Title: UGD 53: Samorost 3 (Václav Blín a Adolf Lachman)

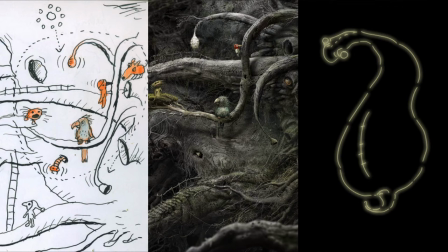Že tady je ten jako Kubův prostě jednoduchý, velmi takový až dětský rukopis, do toho ten jako můj těžký, promakaný a potom ten Václavův duch. Takže výtvarně to celý jako drží pohromadě, že se to zároveň podporuje a zároveň je to kontrast. Což je jako dobře, protože kdyby ta hra byla celá jako promakaná úplně všude, jako myslím tím prostínovaná, třeba promodelovaná, tak už by to bylo fakt jako moc a ty animace, jakoby, které jsou placatý a potom i ty knihy, tak to vyvažují. Jo, tady vidíte teda fakt ještě ty Kubovy kresbičky, on jenom teda, že tady umí kreslit, jak jste viděli, ale zvládá teda i animovat, ale stejně jako u té kresby, tak i v těch animacích je to takový roztomilé dětský, ale zase stejně, jako říkal Ada, jak se nám výtvarně doplňují ty věci v tom samorostu, tak i tady vidíte, že i když ta animace je taková hezky naivní, tak prostě nám to do toho světa jako dobře zapadá a vlastně možná díky těm jednoduchým takovým věcem a kresbičkám a animacím najednou ten Ádův promakaný svět vypadá vlastně ještě třeba jako víc uvěřitelnějíc v tom kontrastu. No, my jsme, když jsme řešili o tom ještě cestování tady po vesmíru samorostím,
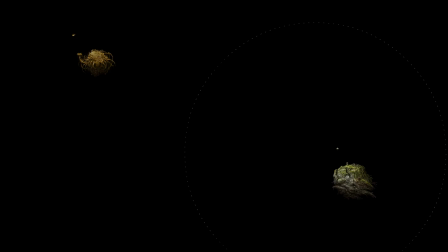tak jsme ze začátku moc nevěděli, jak si s tím poradit a jak to bude probíhat. A mysleli jsme ze začátku, že vyjdeme vlastně právě z těch ilustrací Ádových a že budeme třeba simulovat jakoby nějaký prostor toho vesmíru,
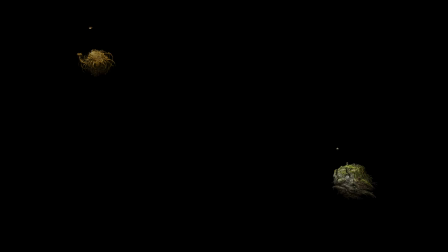ale nakonec jsme zjistili, že je to dost složitý. Tady to jsou vlastně jenom zkoušky animační takový, jak by to mohlo vypadat, co se jako nikdy vlastně pořádně nerealizovali, jenom jsme to zkoušeli.
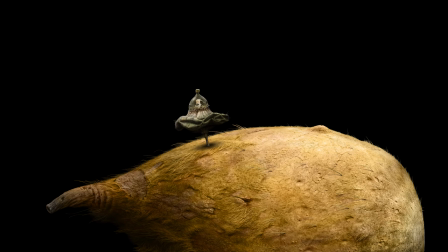Ale zjistili jsme prostě, že narážíme na takový problém, jako že najednou to UFO je tak malinký, že už ani hráč neuvidí, prostě ty vzdálenosti jsou daleko, ten pohyb, aby vypadal nějak realisticky, tak jako vyladit ho je hrozně složitý. Tak jsme to nakonec vzdali, prostě, že tohle to asi nebude ta cesta.
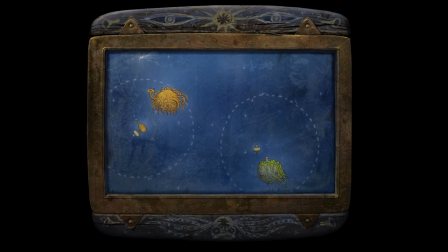A objevili jsme vlastně, že podobný způsob, prostě jako je třeba v těch komiksech nebo ten styl, takže nám v tomhle to může hrozně pomoct a to zjednodušení, který vidíte tady, takže najednou je pro nás v tomhle tom vysvobození, kdy my s tím řekneme pro hráče, co chceme, že prostě cestuje z jedné planety na druhou,
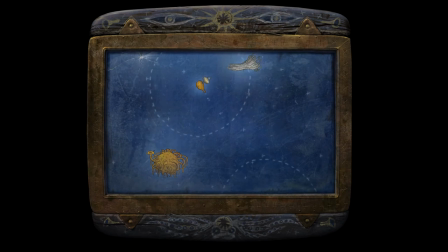vypadá to třeba i trošku jako vtipně a máme vyřešenou spoustu dalších problémů. I když věřím, že ne úplně bez problémů to není, ale to by vám řekl zase tady David, programátor. Ale... Nebo může?
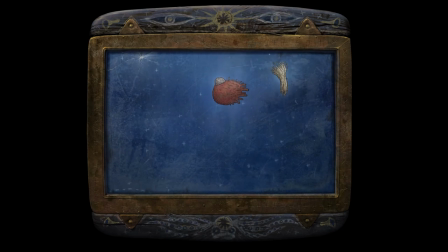No, tam byl hlavně největší problém, že to musí všechno na sebe navazovat a ta kamera musí sledovat neustále to UFO, pokud možno, což tady je vidět, že to nesleduje, protože to je jenom obyčejná animace ve Flashi dělaná. A ve výsledku je to všechno programovaný a počítaný v reálu, no. Tak nějak.
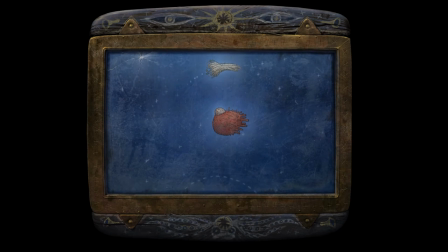Ale největší byl problém v tom, že když jsme to měli původně, tak se tam ty detaily nevypadaly moc pěkně. No. Ty planety, jak tam bylo původně vidět, tak když se to zmenšilo, tak to bylo takový celkem takový voničem, takový plochý.
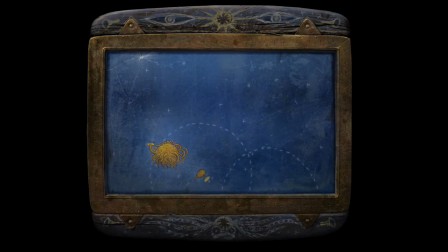A pak jsme byli na chalupě, pili jsme hodně piva a vymysleli jsme, že vlastně můžeme použít ty Kubovy kresby a udělat to nějak takhle. No. No, takže tohle to je, jak říkal David, tohle je jenom prostě taková předloha s tím, že my jsme vždycky vyzkoušeli na těch animacích, jestli to bude fungovat.
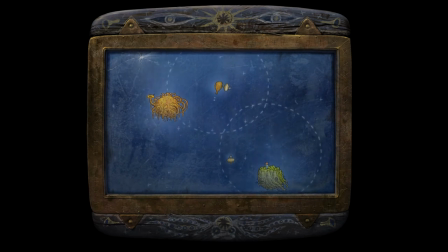Právě jsme zjistili, že to fungovat nebude, takže jsme skončili u tohohle.
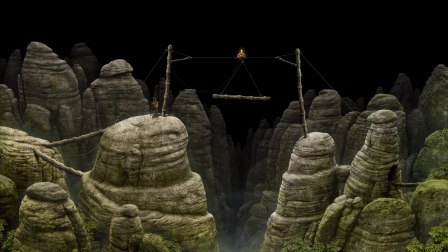Ono to ve skutečnosti to bylo celý naprogramovaný už v těch původních planetách, že to normálně zoomovalo do těch planet s těma plnýma detailama, ale nevypadalo to úplně tak, jak bychom chtěli, no, takže se to celý přeprogramovalo.